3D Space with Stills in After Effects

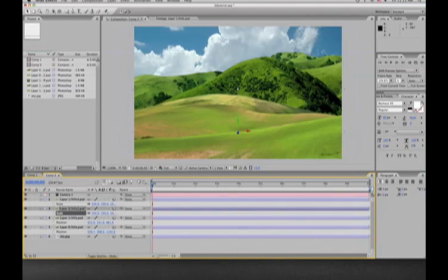4:03 there we go so let's start we're gonna start positioning everything the way we want it to be and the way we want it to appear this is again this is the active camera view so this is what the camera is seeing and this is the way we're going to be working with that
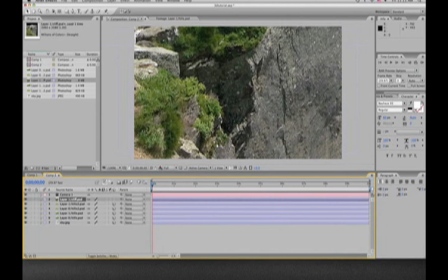4:17 way when we animate the camera we know what the camera's going to see when we export it there are other views top side all those where you can maybe
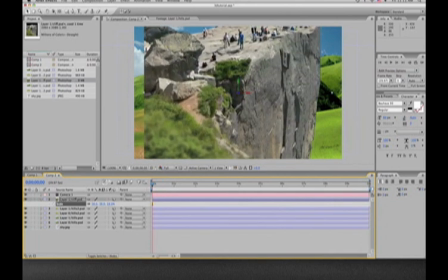4:25 adjust things a little better when you are staggering the the hills so here we take our cliff image we drop it down in here
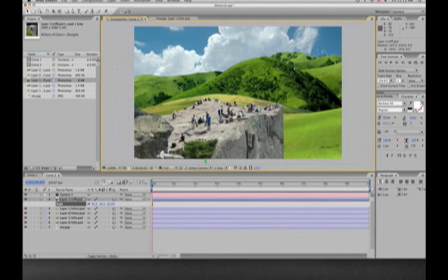4:32 resize it position it to where we think it looks good let's keep on scaling it down moving it around we want to give it the appearance that there's a group of people gazing off this beautiful scenery so
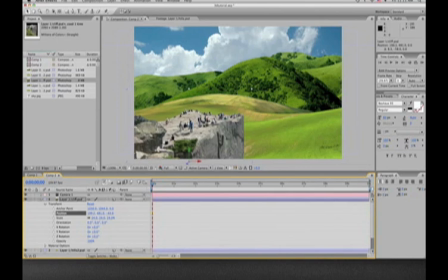4:49 let's go here we're gonna position it we're gonna bring it a little closer to the camera which is actually negative z space all
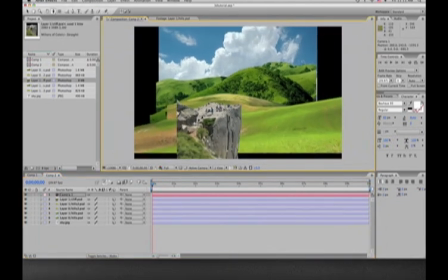4:57 right so then we go up to the camera controls up there news we pull back you can see the staggering a little better
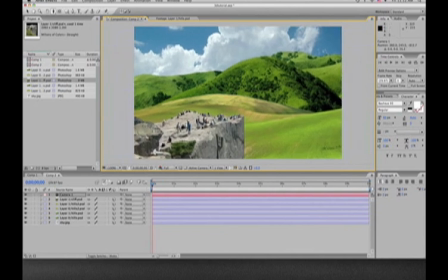5:03 for all the different items so we're gonna bring it just to the point to where the sky is on the edge and where we think things are looking good. We're going to go into the camera settings for position. And to the right there, there's that little dot you click for keyframing.
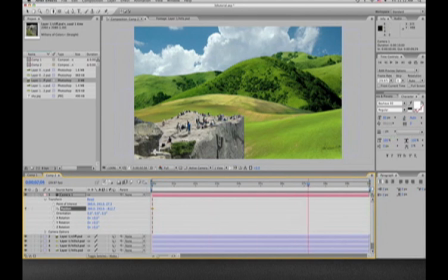5:18 So we'll keyframe our first instant here. Then we're going to scrub all the way to the end of the timeline here.
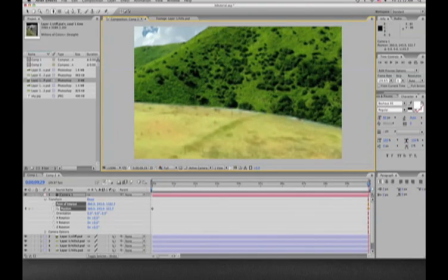5:25 And we're going to set our end point. So that's the Z camera movement with those two arrows on top.
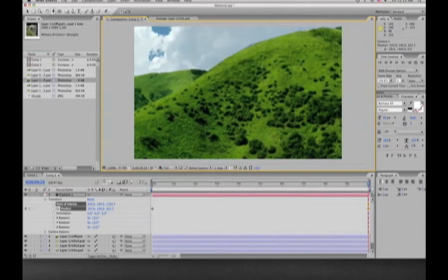5:31 The little cross-shaped one is the X and Y for the camera. So we'll move it up. Get a nice little view of this hill here. just come over the crest of that other hill, bring it in to where we think it's going to look good.
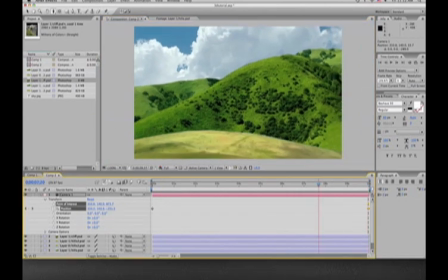5:42 That'll be our final frame. And it's automatically set our keyframe for us. So when you scrub back, that's the look.
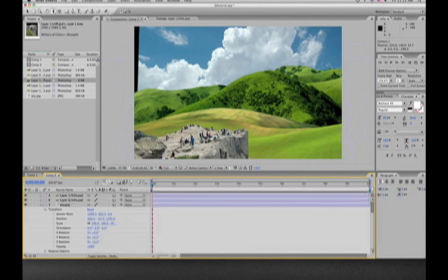5:48 The sky's a little in the way here, or not in the way, so to speak. So what we're going to do here is we're going to come and we're going to adjust its rotation. So there's several different ways you can rotate things, X, Y, Z.
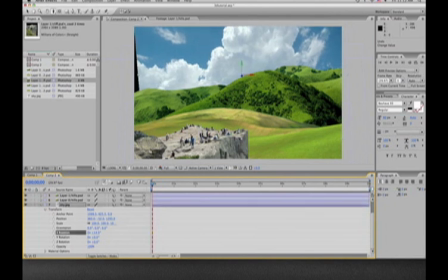6:01 I like to rotate it so that it's leaning forward towards the camera a little bit for sky background. and we'll scale it up just a bit.
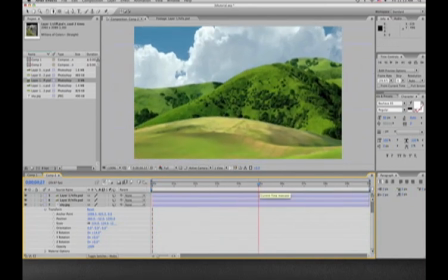6:10 This way when the camera's flying through the depth of field will help a little bit on the clouds
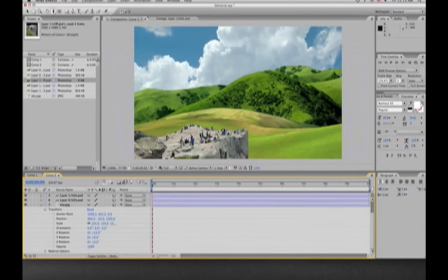6:14 because they're at a Z axis angle.
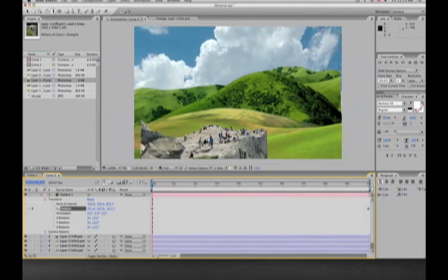6:22 So we can go in here, we can move the camera around a little bit and just adjust it.
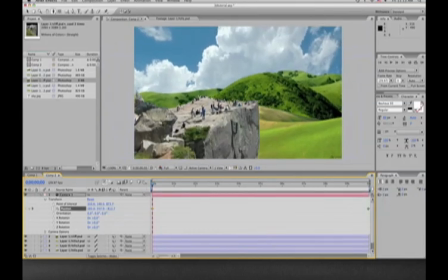6:28 All this is up to your discretion as to how you want to make your flying movements do. You can keyframe the camera pretty much any way you want. The camera tends to work a little better doing one at the beginning and one at the end, otherwise movements tend to get a little jerky,
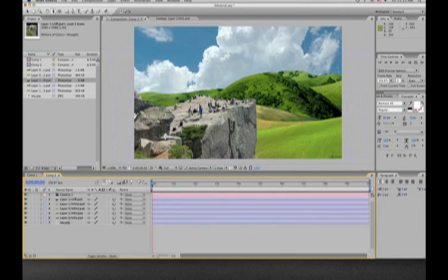6:46 not as smooth. So now we'll go text tool, create our title, which I've chosen my website address. Expand that a little bit. Again, make sure to click that 3D space.
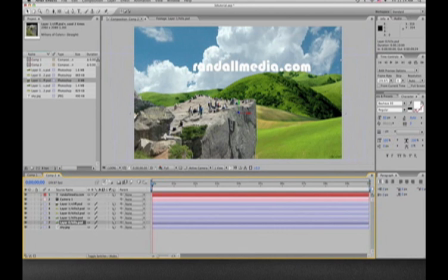7:03 And we do know that The hill, well, we want it to be resting on that green hill over there.
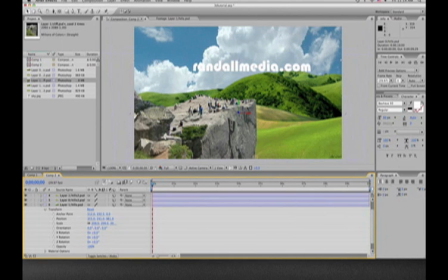7:12 And so what we're going to do is we're going to go find out what that position is on that hill.
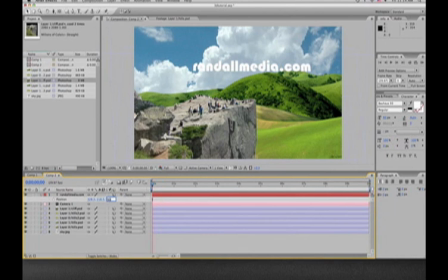7:15 We're going to go enter that, hit P, go to the right side, the third value, and then we hit that, and it drops right in there.
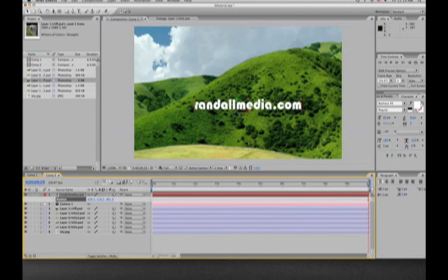7:25 And there we go, and it's resting right on that hill. You can reposition it, put it wherever you like, obviously. Then what we do is
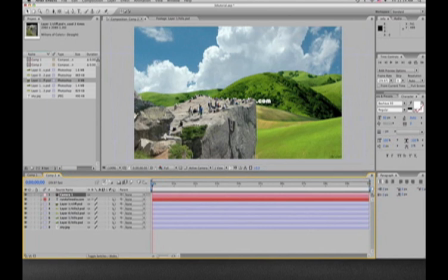7:40 we're going to go into the camera settings. We're going to go to camera options.
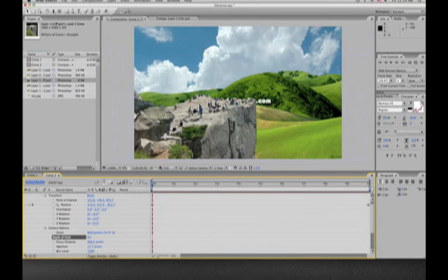7:46 We're going to click depth of field on. We're going to set the aperture. I chose 100. That will give it a little blurriness to the background objects.